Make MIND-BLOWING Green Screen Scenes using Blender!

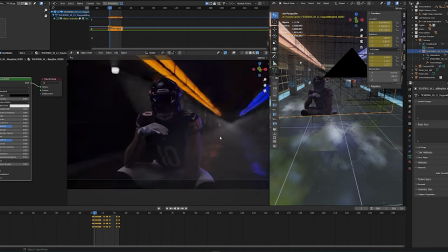8:11 As much as I love this sort of in-view port compositing, when you render these things, you want to give yourself as much flexibility as possible.
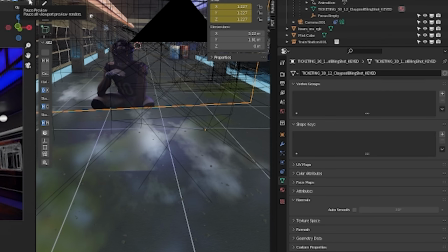8:19 So what do I do? I render in EXR. EXR is this magical substance.
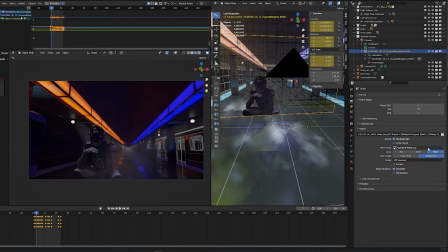8:25 I don't know where they found it, but they somehow got it into Blender. It allows you to render in layers. Open EXR multi-layer. And now if you go over to this little button right here, that is your view layer properties passes. This is what the combined layer is. it's everything you see before you my child you can go into an emission layer all the things
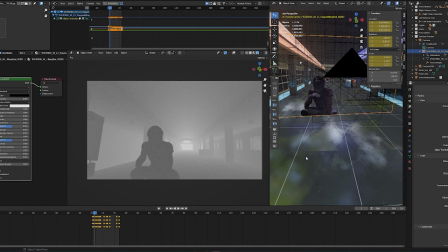8:45 that are emissive my child you can go into mist if you don't want your graphics card to explode but you still want to add volumetrics to your scene this
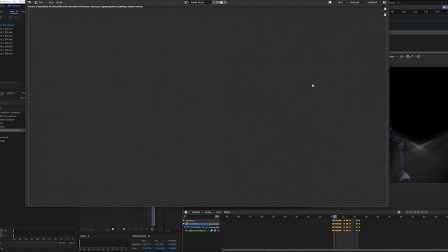8:51 is a good way to sort of cheat it when you render this which should be no problem for my 440 90s i have you get your
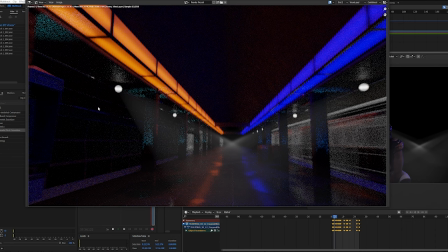9:00 motion blur you get your realistic lighting you get all your stuff that you want but you also get all these other layers Look at this. If you name this something sensible, you're in a good spot.
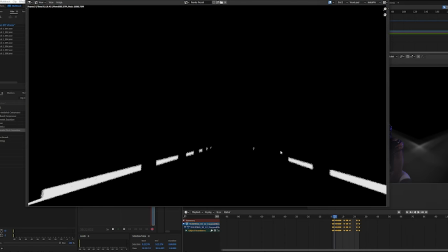9:13 Amit. AO. Interior index material so I can isolate these layers and recolor them later.
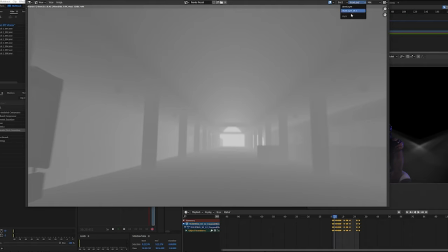9:20 Mist. I've got it. If we go to the other view layer, I've got my subject, right?
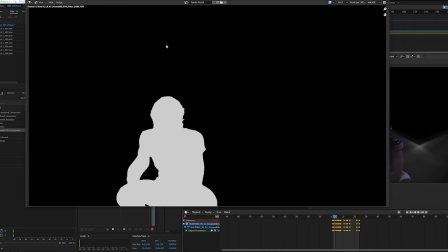9:25 But then I've also got an index object of my subject so I can perfectly key him out and recolor him differently later in the compositing.
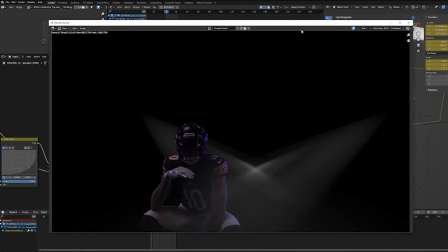9:33 EXR, wherever they found it, when they unearthed it from the annals of South Africa, I thank them.
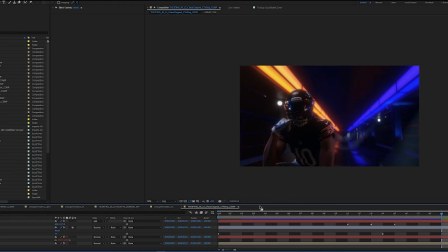9:41 All right, you've seen the scenes, you've seen the magical EXR material,
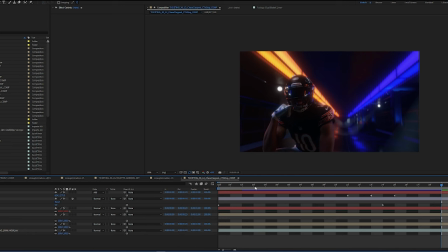9:47 you've seen the tracking, you've seen the keen, let's get to compositing. This is my favorite part because this is where it all comes together and it looks good.
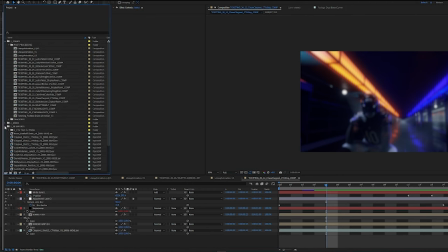9:56 Look at that. So let's talk about compositing. compositing is basically when you take your 3d exports some of your other elements like your 2d stuff
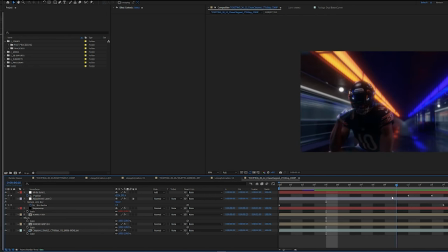10:04 and mix it all together make it look good make it look like it fits together i would like to note that i use some red giant in this because i am a corporate shill and let's get into it right click interpret footage
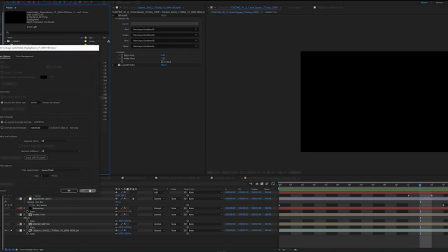10:16 main 23976 because that's the project that we're doing we're not doing 30 fps that's for heathens you drop it into the comp and it is
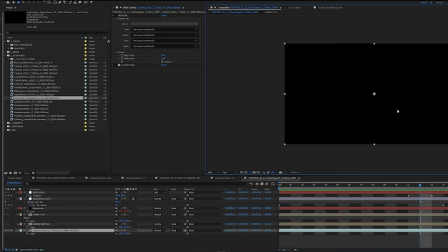10:27 black why is that because exr is weird and it's got all these layers so you need to unpackage them so you use this ex tractor r extractor exr extractor throw that on there and look at that it's dark what the
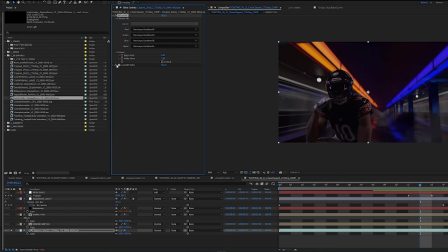10:42 fuck then you throw on this lumetri color and it gets better why because it is a lut that is exr to linear and it brings it all back to what it's supposed to be and this is our starting point on my subject iso i thought he was a little too bright for the scene so i darkened him then i used the secret
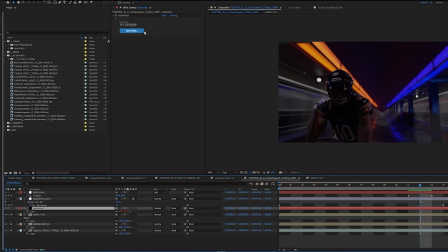11:00 sauce red giant super calm calm calm calm calm calm you drag all your layers in and it basically allows
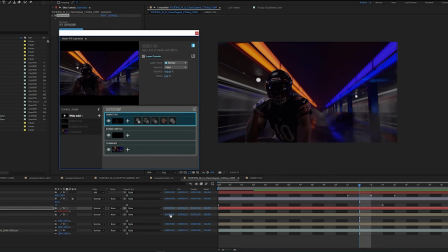11:08 you to recreate your comp uh that you've got down here but up here and that height difference is really good no i'm joking it allows you to bring it in here and then you can have layers affect other layers.
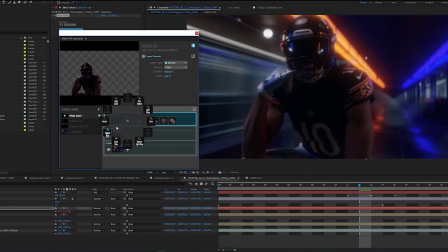11:19 Let me show you. Once you add this layer on top, you can go in and you can have all these different effects you can do. I built a preset that adds on all these four little effects. One matches the color. So if I turn that off, it adjusts the color just a little bit to make it match the scene.
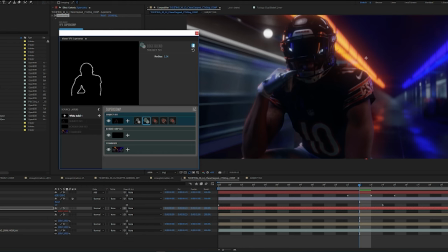11:37 This just blends the edges ever so slightly.
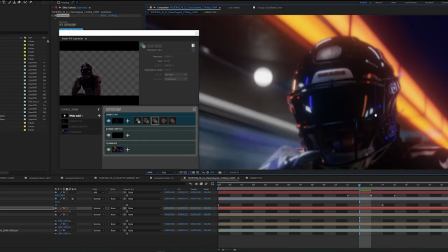11:42 This does the beautiful, beautiful light wrap so it really makes it feel like it's part of the scene.
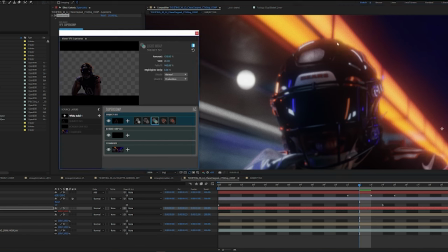11:47 So when you turn it on, that orange just subtly comes over the edge.
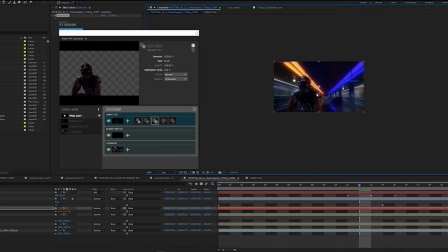11:52 Same thing with the blues and the shadows and everything. It sort of just embeds it into the background, which I like.
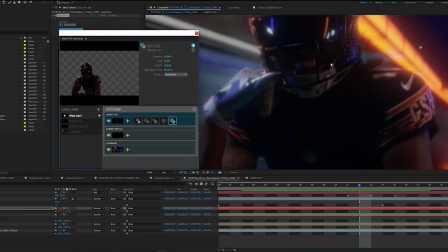11:59 And then I added some diffusion, which is just kind of like a Black Pro Mist type filter.
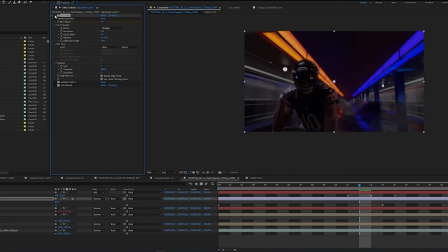12:04 And then over everything, I add on the other secret sauce, glow. You bloom those lights, you bloom those colors.